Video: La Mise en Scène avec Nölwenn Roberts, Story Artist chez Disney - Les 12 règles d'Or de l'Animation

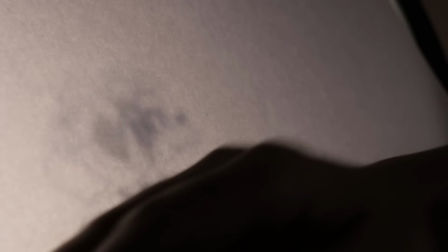1223s
Donc on reprend notre animation de dingo et pour faire suite à l'anticipation de la dernière fois je vais poursuivre le saut de dingo
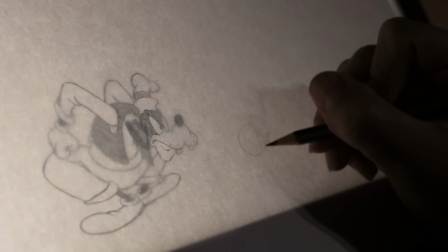1232s
et on sait bien qu'il ne fait aucune action comme tout le monde donc je vais trouver une façon amusante de le faire sauter je me suis dit que
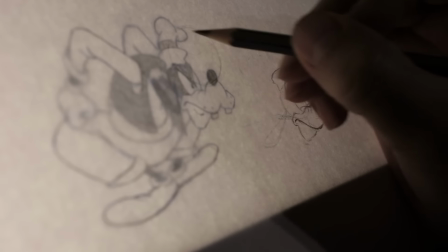1240s
ça serait marrant que son bassin parte en premier et que le reste de son corps suive après en overlap
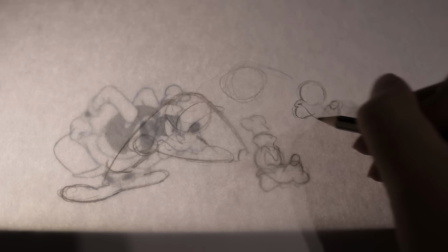1248s
C'est complètement absurde, mais c'est très gouffiesque. Donc je montre le bassin, que je représente par un cercle depuis le début.
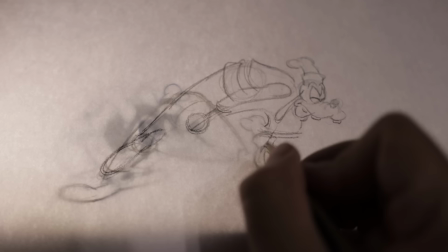1256s
En l'occurrence, c'est un petit peu le point chaud dont parlait Charlie dans la dernière vidéo, qui lead le mouvement.
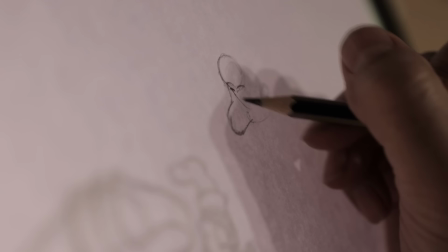1262s
Le reste de son corps avance, et puis il va se redresser et rattraper le mouvement.
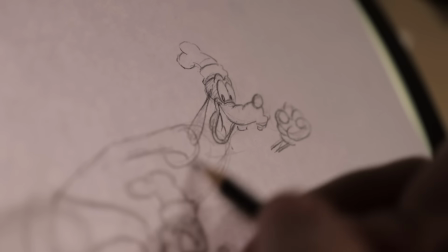1267s
Comme ça va aller très vite, j'essaie de trouver une belle pose de saut, avec une belle silhouette pour qu'on comprenne tout de suite ce qui se passe.
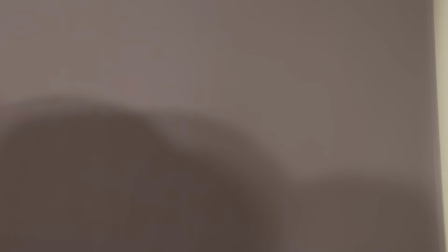1275s
Et comme le principe qui nous intéresse est la mise en scène, Le cadrage, je vais le faire sortir du cadre.
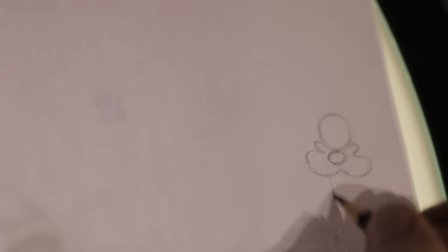1283s
Enfin, je vais simplement faire sortir son corps du champ et sa tête va rester dans le cadre.
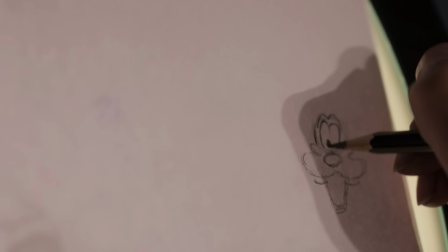1289s
C'est pas le genre de truc qu'on voit en général chez Walt Disney, c'est plutôt Texabri qui se réservait ce genre de gag.
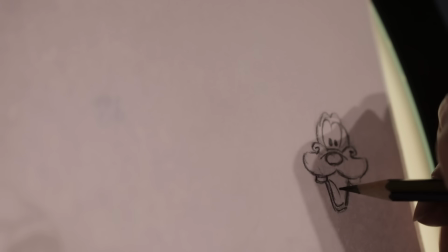1295s
Mais ça reste essentiellement cartoon et c'est parfait pour illustrer l'idée de mise en scène.
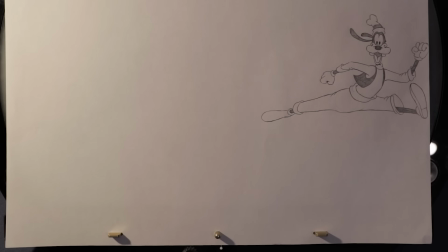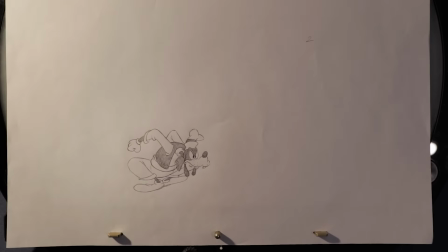1313s
Voilà, dites-moi en commentaire si ça vous plaît, likez, partagez la vidéo. et puis n'oubliez pas de vous inscrire à la liste en description pour tout savoir sur
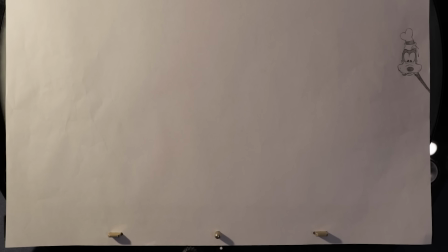1320s
mon prochain cours d'animation on se donne rendez-vous dans la prochaine vidéo pour le prochain principe
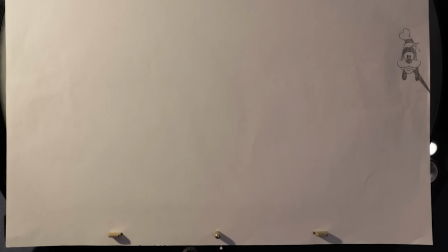1325s
ciao